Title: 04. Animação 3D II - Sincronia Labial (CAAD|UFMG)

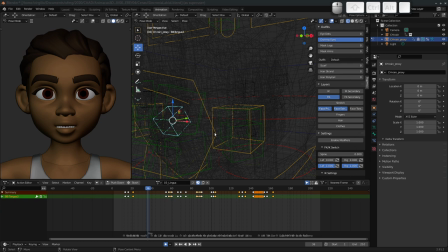(31:25)
ele está aqui, pode ser um pouco difícil de a gente identificar, então eu posso desativar os ossos do rosto, os ossos principais do rosto, que agora eu tenho aqui esse controle da língua dela,
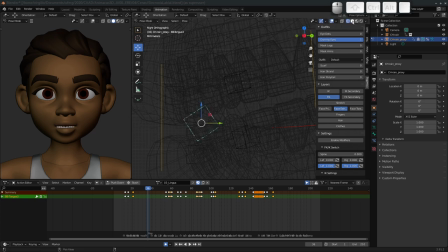(31:43)
então eu vou colocar no modo sólido novamente e agora a gente vê que eu tenho aqui essa língua dela e que agora eu vou apenas procurar os fonemas onde a língua é necessária então por exemplo
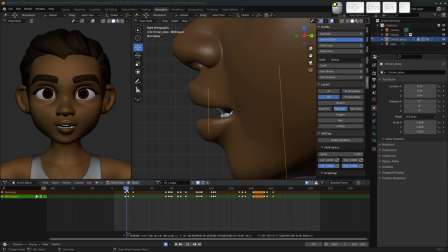(32:01)
o nós para pronunciar o N a gente bate a língua no céu da boca então daí eu comecei com a língua em repouso Coloquei a língua lá no céu da boca Eu vou colocar isso aqui no modo aramado Para que vocês vejam o movimento Olha só,
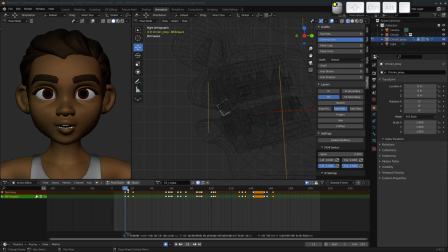(32:19)
a língua foi lá para cima e voltou Isso aqui pode parecer muito pouco Mas
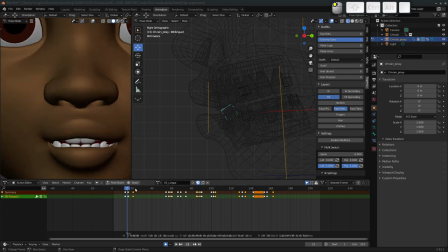(32:28)
Dá uma diferença na pronúncia dela Isso aqui faz muita diferença Na hora que a gente vai ver o resultado Especialmente quando ele estiver renderizado Aqui
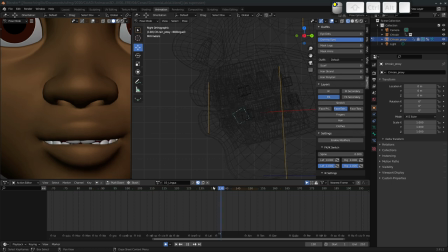(32:44)
no Brasileira também, olha só, a gente vê a língua dela subindo e descendo do palato para que a gente perceba essa enunciação aqui do fonema L.
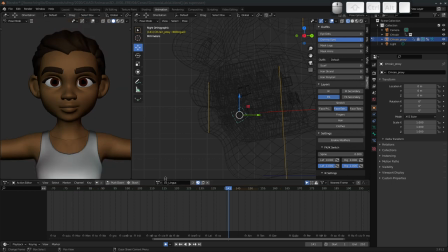(32:59)
Então, depois de me atentar aqui para a língua, eu comecei a animar outras partes, que daí eu me dediquei à parte superior do rosto dela.
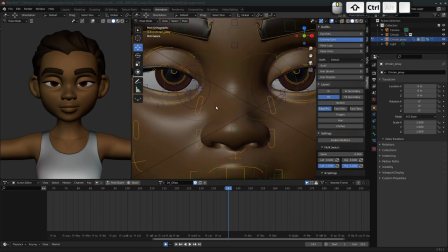(33:12)
Então, aqui olhando novamente no modo sólido, eu comecei a animar a parte de cima do rosto.
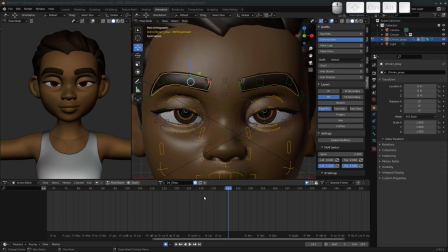(33:20)
Então, daí fiz a animação das sobrancelhas dela para fazer ênfases. Então, eu basicamente as modifiquei apenas para cima e para baixo. É importante a gente não exagerar demais nesses movimentos.
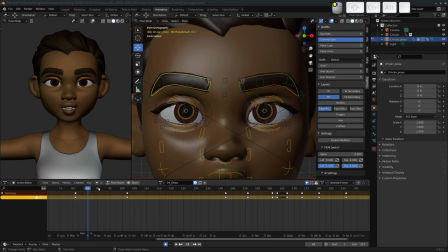(33:36)
Então, as sobrancelhas, por exemplo, vão ficar, na maior parte do tempo, estáticas. E só em alguns casos, por exemplo...
A entender quão perverso é o racismo.
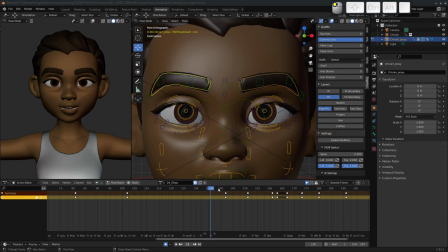(33:48)
Aqui, a entender quão perverso é o racismo, ela faz uma ênfase ao levantar os olhos para falar. A entender, então, ela abre um pouquinho os olhos e levanta as sobrancelhas. e ela fecha os olhos,
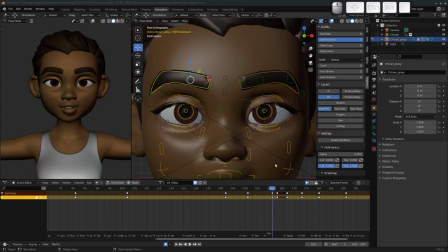(34:05)
aqui já entrando quase numa atuação em que ela vai pensar, ela vai enfatizar o quão perverso, então ela vai fechar os olhos por 3, 4 frames e depois levantar novamente as sobrancelhas.
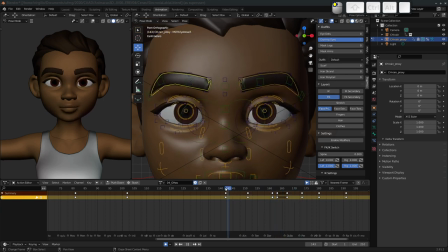(34:23)
Aqui também é um trabalho de moldar e detalhadamente, muito lentamente, nós vamos passar quadro a quadro e tentar verificar qual é a melhor posição desses ossos.
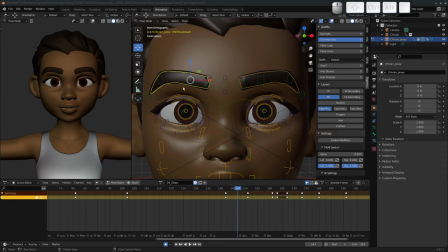(34:37)
Não há um segredo aqui, apenas uma recomendação da gente não ficar mexendo demais com as sobrancelhas, mantê-las estáticas e mexê-las apenas quando há uma ênfase. No caso das pálpebras, eu recomendo duas coisas.
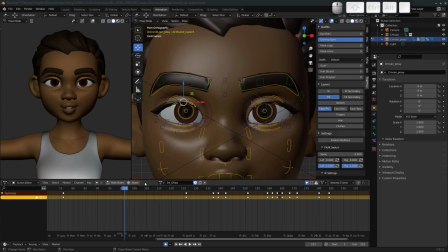(34:55)
Uma delas é que a gente pisca em duas situações. Uma situação é mecânica e outra ela é de expressividade. No caso do piscar de olhos mecânico, os nossos olhos estão apenas buscando se umedecer.
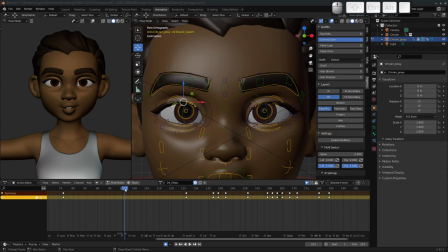(35:12)
Então esse é o tipo de piscada de olho menos interessante para uma animação. Então nós teremos aqui apenas esse controle que geralmente ele usa dois frames para descer a pálpebra e três frames para subir.